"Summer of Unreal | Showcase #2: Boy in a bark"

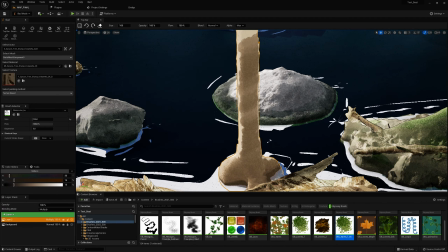8:12 In my opinion, I didn't manage to make convincing shadows with the post-process material, so I drew them by hand.
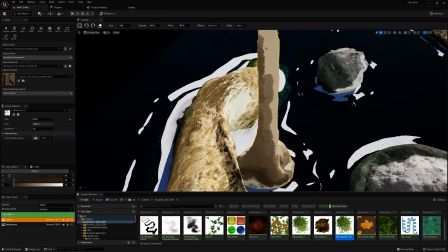8:21 Maybe this will be improved in the future.
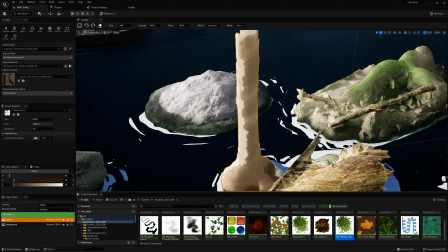8:24 As a result, you should not change the direction of the light once it has been chosen.
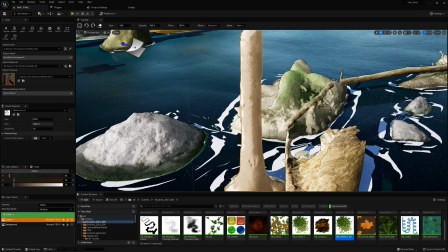8:31 Also, you can possibly add another layer for the midtones,
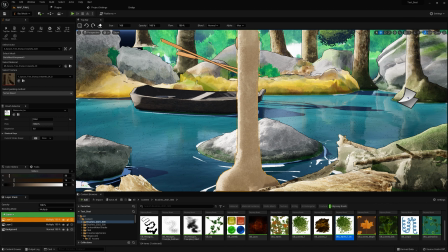8:35 and finally, if there is moss on the object to be painted, this can be the subject of a last layer with some other brushes.
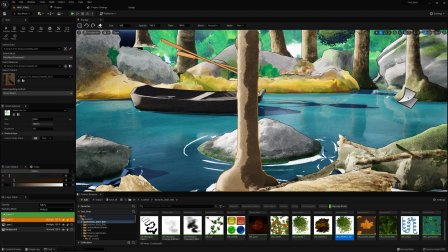8:45 Painting is quite fast if you use the right drawing brushes with the right transparency values.
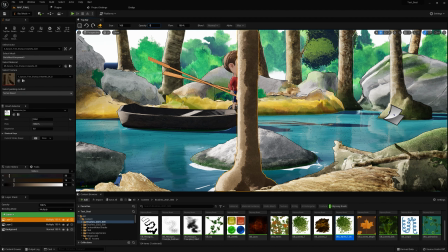8:52 For my part, I used and modified the watercolor and the rust brushes supplied by default with Iliad. This was very helpful when painting the trees. For the rust brush, I sometimes use it in eraser mode with some change in the stamp ratio.
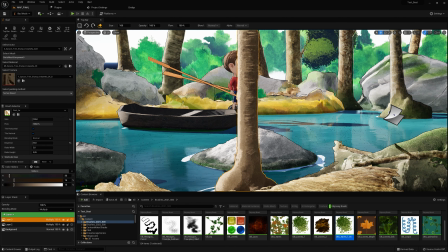9:12 This gives a bark effect on the tree and that's really interesting.
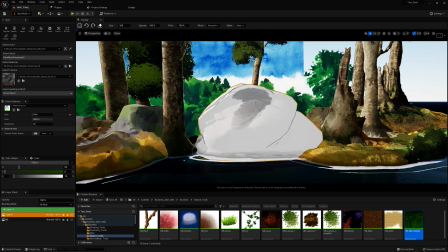9:17 For the watercolor brush, if you want watercolor scenery,
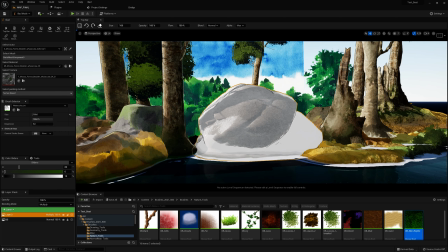9:21 there is no need to go looking for super complex algorithm to manage fluids and flows.
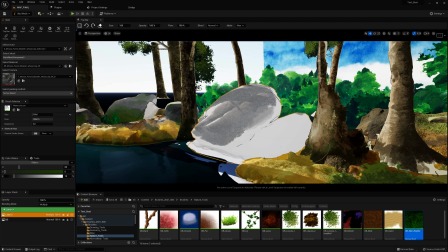9:27 It will certainly be beautiful, but most of the time very difficult to control with the stylus, and even more on a 3D environment.
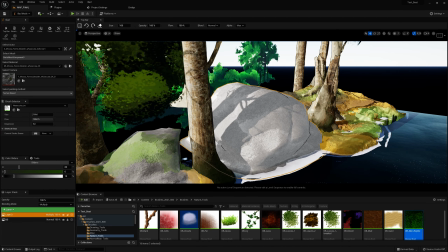9:36 Better to use wheel-scanned watercolor. Some simple spots will make a very good stamp for your blueprint brush.
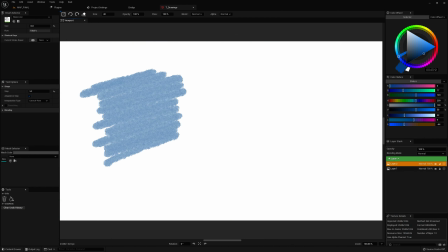9:44 But you have to be careful. If you go over the same spot several times while drawing, the transparency adds up. This can be managed with the Alpha Mode Max option.
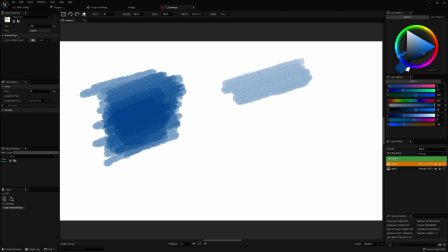9:57 Each new line is not added to the previous one. There is a question that often comes back to me.
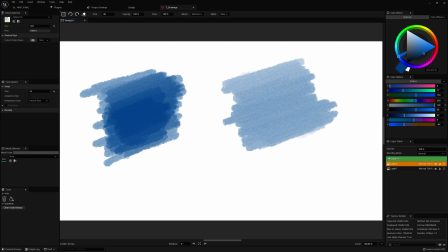10:04 Why did you use Iliad rather than Quixel Mixer or Substance Painter, which are more advanced in terms of options, PBR, etc.?
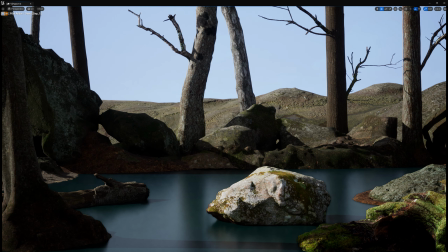10:14 My answer is simple. With Iliad, I can draw anywhere in the map of my choice,
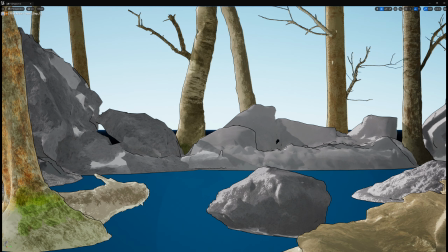10:21 not just on a given asset that I will then export to Unreal Engine and place in the map.
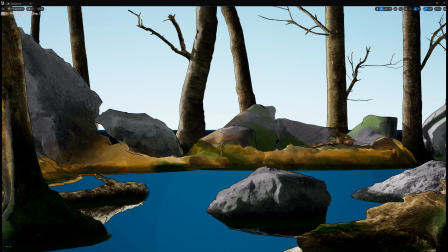10:28 This is quite important because from my point of view, each map is almost a composition on its own.
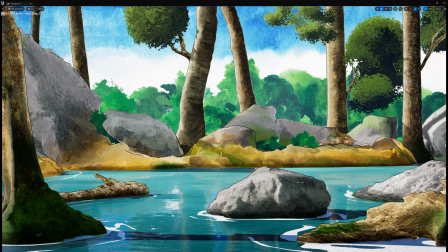10:35 You first place the objects and then you paint them. This makes all the difference to me.
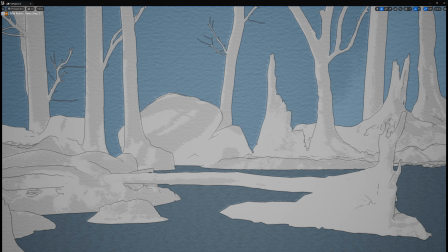10:43 You work on the scene as a whole and you can think of it step by step, as you would do with a real painting.
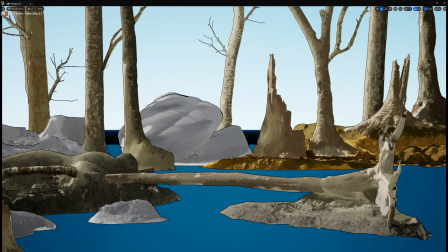10:51 You go quickly from one object to another while keeping in mind the rendering of the wall.
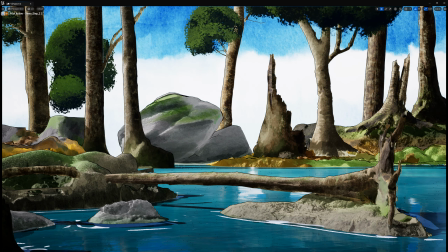10:57 This is quite crucial for the choice of the colors and for the drawing of the shadows.
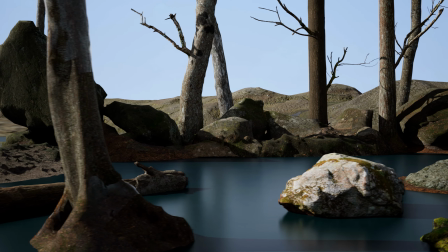11:04 This gives the following steps. The megascans to import and place in the level,
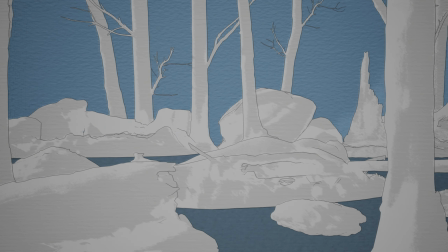11:13 megascans without albedo, with less marked normal map, and with post-processing.
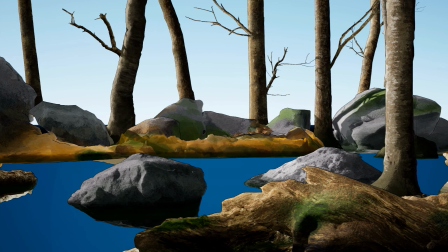11:19 And then the same elements with different colors and brush strokes.
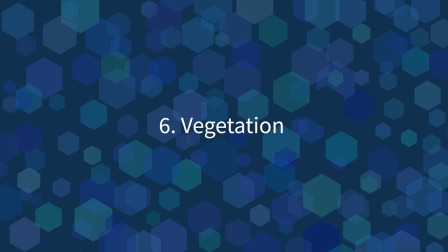11:28 There are many ways in Unreal Engine to create vegetation elements like leaves.
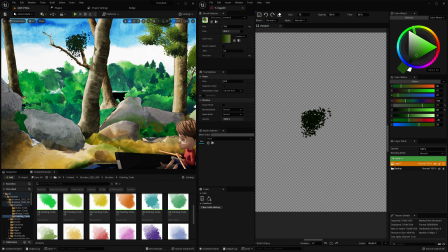11:33 I did not use them because I wanted to see if we could get closer to a real drawing process.
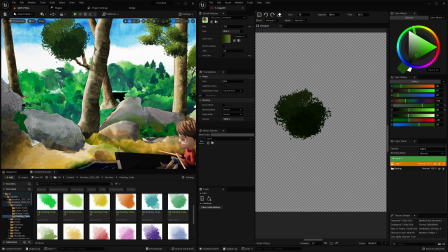11:40 I used the leaf number 1 brush from the Nature brush pack in the marketplace, changing the original color gradient and checking the flat option. Depending on the pressure of the stylus, the leaves were darker or lighter.
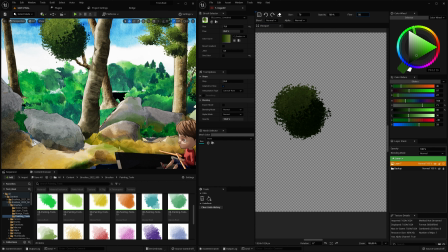11:58 Tree foliage is either created on spheres or cylinders. This gives a less flat rendering when the camera moves. There is a more satisfying feeling of volume.